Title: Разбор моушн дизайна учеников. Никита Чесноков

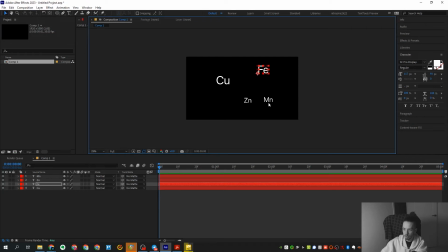они у тебя появились причем для поддержания общего стиля для поддержания общего стиля они могли быть
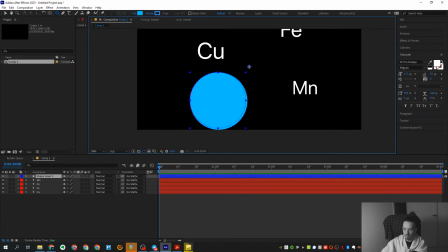в тех же шариков то есть у тебя же есть вот этот элемент типа шарик вот можно было их прям вот так вписать грубо говоря сюда этот
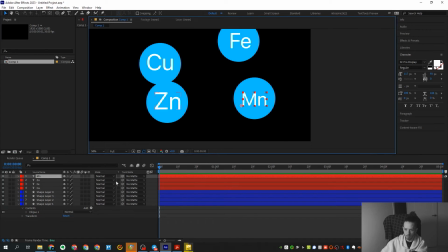сюда этот сюда мы привяжем вот этому шарику
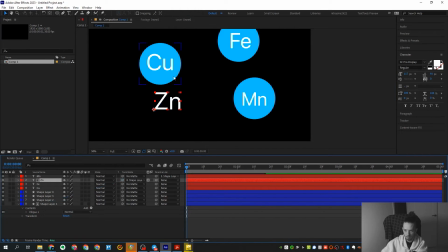Цинк мы привяжем к первому Да блин, опять не так Медь К второму И железо к третьему Вот И все это дело может просто появляться у тебя Так вот по скейлу
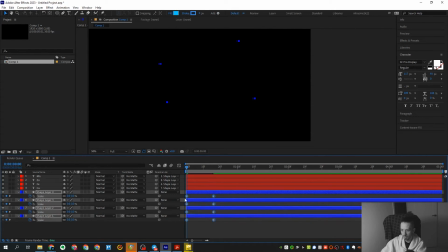Все вместе Тут с какими-нибудь графиками Немножко раскидать это по таймлайну Чтоб это все не одновременно появлялось
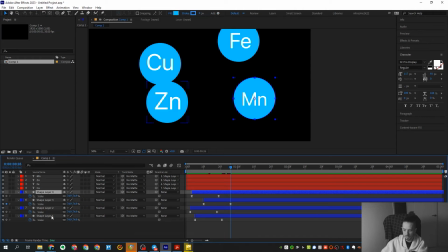вот она так появилась потом во всей запихал просто видел на позицию там 5 на 10 допустим 110 я думаю но
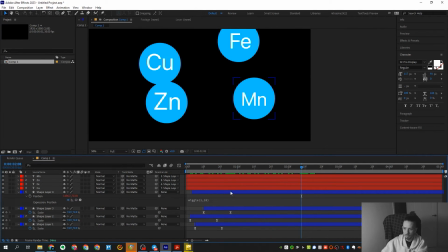появилась плавают плавают плавают и потом просто-напросто все кроме нужного точно также исчезли то есть точно также все вот эти вот кроме чего там кроме цинка на неважно пусть у нас вот эти еще не особо важно они исчезли
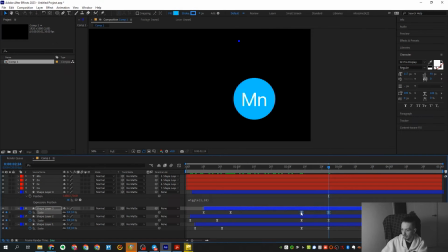просто так же не одновременно вот
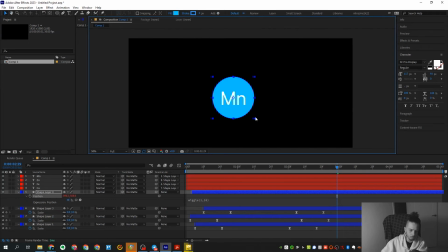а уже вот этот нужно тебе переехал куда-то вот сюда допустим по позицию и дальше уже как-то существует дальше уже тут
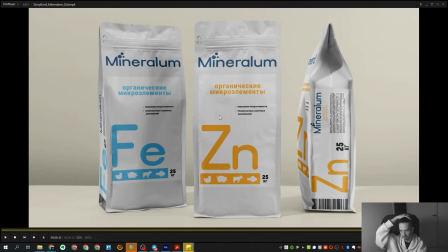происходит какая-то вещь морфингом типа корол и дальше уже эта вся история как-то работает то То есть, здесь именно концептуально можно было использовать подобные приемы для работы.
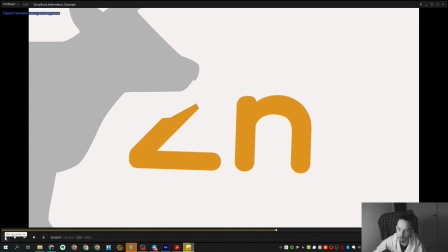И смотрелось бы еще лучше. То, что она вот здесь откусила, опять же, откусила. Вот даже если чисто логически. Вот у нее рот открылся, смотри-ка. Вот.
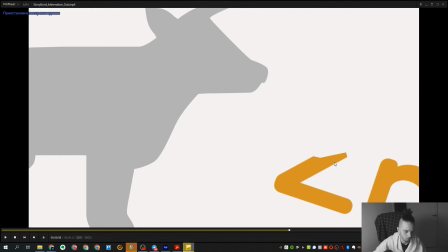Ну, типа вот так. Почему она здесь пол буквы больше откусила? То есть, ну, нелогично. Пусть откусит просто небольшой кусочек.
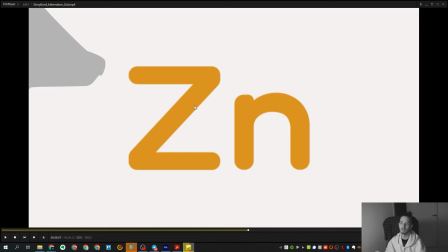Вот тут вот, условно говоря. И все. Также большая проблема всей истории, что у тебя половина объектов пикселится, половина нет. То есть вероятнее всего, допустим, вот эта история с элементом, она имеет просто фиговое качество, то есть вектора не было.
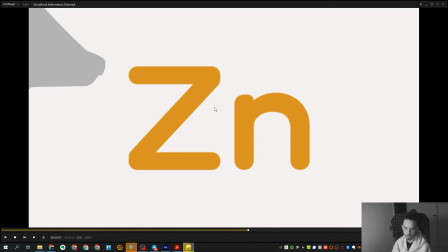Или если был вектор, то не включен collapse transformation, а у коровы, допустим, включен collapse transformation.
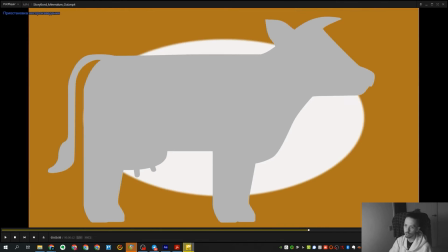И видишь, корова не пикселится, а цинк пикселится. Также вот эта история здесь тоже, вот оно заблюренное такое, пиксельное, смотрится стрёмно.
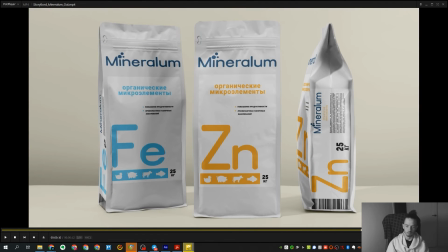То есть, эта вся штука может быть, так скажем, улучшена именно в этом плане. То есть, фактически здесь можно поработать. И, кстати, вот по тексту. Тебе даже придумывать здесь ничего не надо. У тебя вот написан текст. Вот, можно было прям его же взять, там, маленькими буквами, таким же цветом и написать.
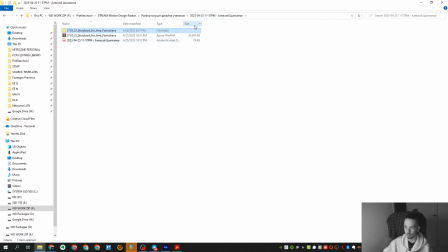Вот, вот, дизайн, вот он готовый. В этом плане, конечно, можно было еще чуть-чуть улучшить.
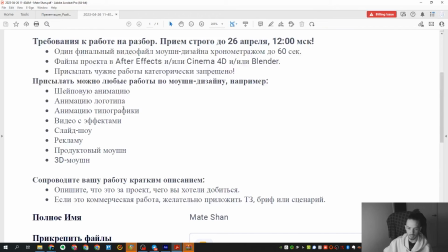Так, вот это работает. Здесь прикольная анимация логотипа. Давайте ее посмотрим.